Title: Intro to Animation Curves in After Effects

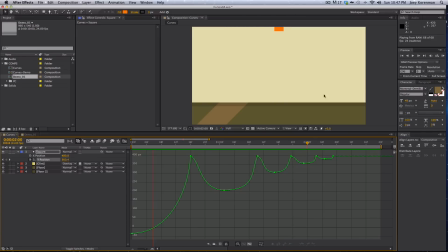So now it's a lot more cartoony, and you know, there's a lot more going on. Now, you're probably noticing this doesn't feel exactly right, and that's also because when you're doing something like this, generally it's good to use what's called squash and stretch.
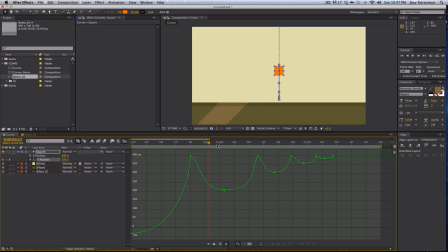If you've never heard of that, you can Google it and it will be explained to you. There's a million websites that will explain what that is. And in After Effects, the way that you would do that is you would just animate the scale of this square. I don't want to spend too much time on this tutorial, so I'm not going to do that.
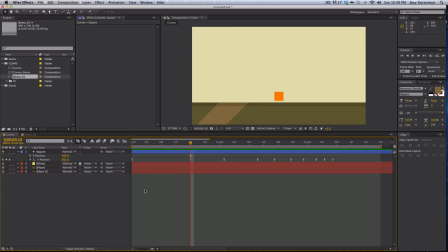Maybe that's one for another day. But I want to show you how you can add to this a little bit by creating those little waves that were in the video, sort of those impact waves that came out.
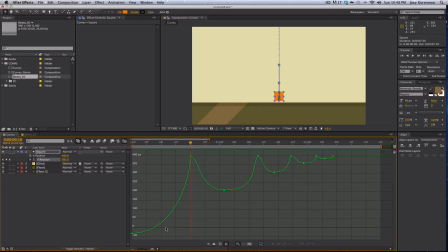Because using animation curves, it's not just for position. You can use them for anything. So the way that I made, and actually let me pull this up and show you guys the way I made these little
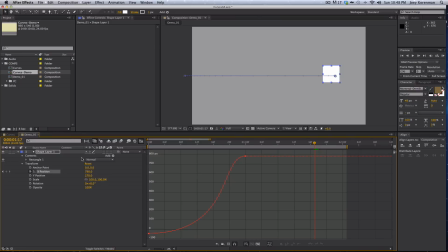radiating lines that came out. So the way I did that was I made a new comp.
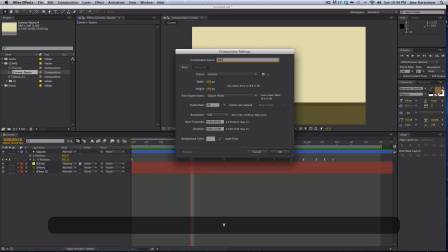I called it wave,
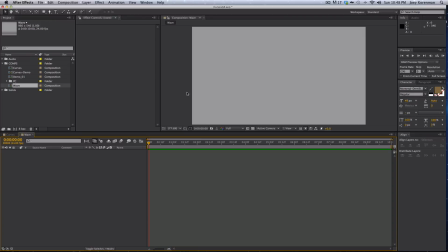and I added a shape layer, and I wanted a square so that it would match the shape of the square that's bouncing.
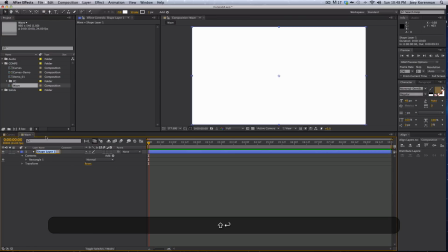So let's just name this wave 01. All right, and so right now I need to dive into the contents of the shape layer, go into the rectangle path, and I want to make this path match the size of my square.
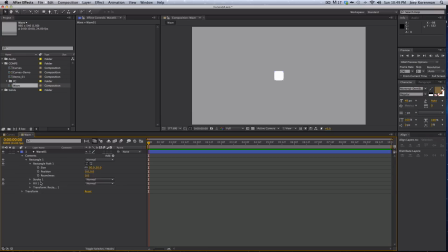All right. And then I want to delete the fill, so I only have a stroke. And let's just change that stroke to 2 pixels, and let's make it black so we can see it a little
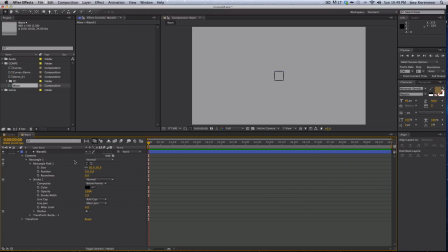better. All right, so this is what I had, and what I wanted was as soon as that square hits, I want sort of a radiating square to pop out of it like an impact wave,
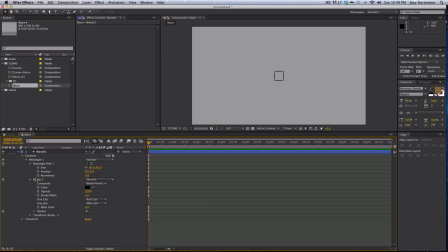but I also wanted it to kind of draw and do some cool stuff. So the first thing I wanted was the size to get bigger. So what I did was I put a keyframe here, and I went forward 1 second, and I made it grow pretty big.
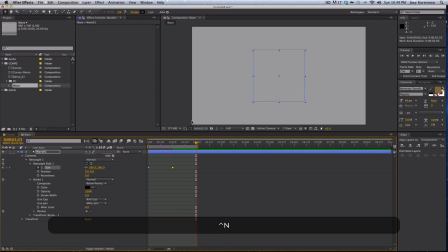All right, and if we ram preview that, that's really boring, of course, right? So now we know how to make it feel better. We can add, and by the way, the hotkey to add easy ease is F9.
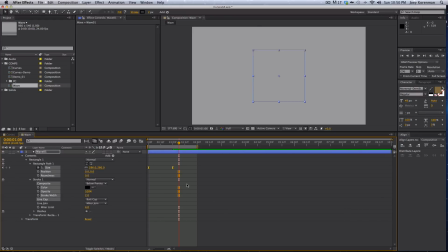Just memorize that. It's just a good place to start before you go into the curve editor. So I always make my keyframes easy ease. Then I go into the curve editor, and I'm going to click this button. All right. So now I have this nice S curve.
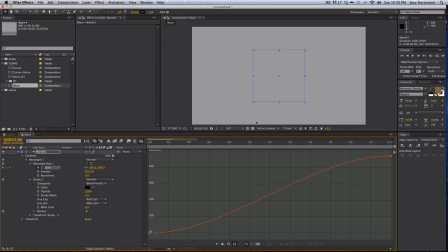Now, when that square hits the ground, I want those things to shoot out and then slow down. All right. So right now you can see it's slowly accelerating. That's not what we want. We want it to shoot out. So I'm going to invert this curve like this, okay?
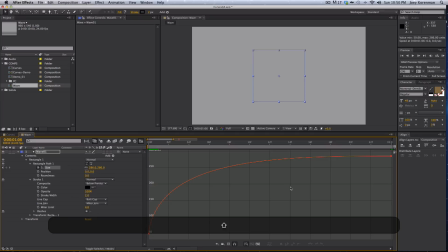And then I want it to really slow down at the end. So now let's play that, okay? Now it feels a little bit more like a pop, like a explosion or something. All right, so that's a good start. So then the next thing I wanted to do was have I didn't want the entire square drawn on.
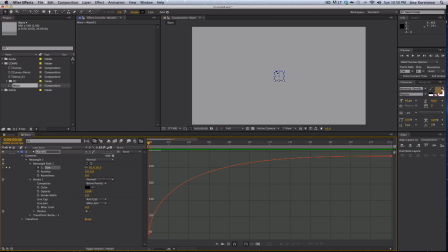I just wanted a piece of it, and I kind of wanted it animating a little bit. So I'm going to show you guys a trick that I like to do, and I've done this in a lot of projects, and you can get some cool effects with it.
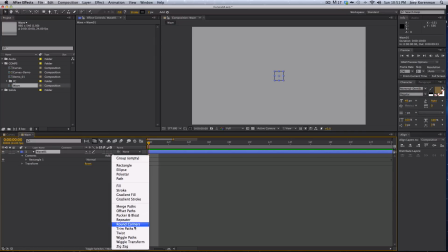What you do is you add a trim paths effector. I'm not sure what these are called, but you add a trim paths to this,
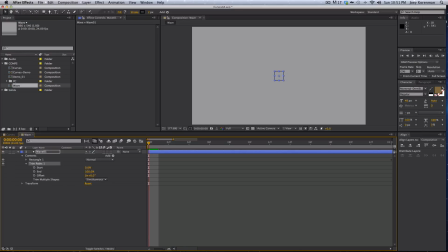and then you open it up, and what trim paths does is it lets you determine the start and end of the path that's actually going to be drawn. So instead of drawing this entire square, I can set this to, I don't know, let's say 30, and it only draws a little piece of it.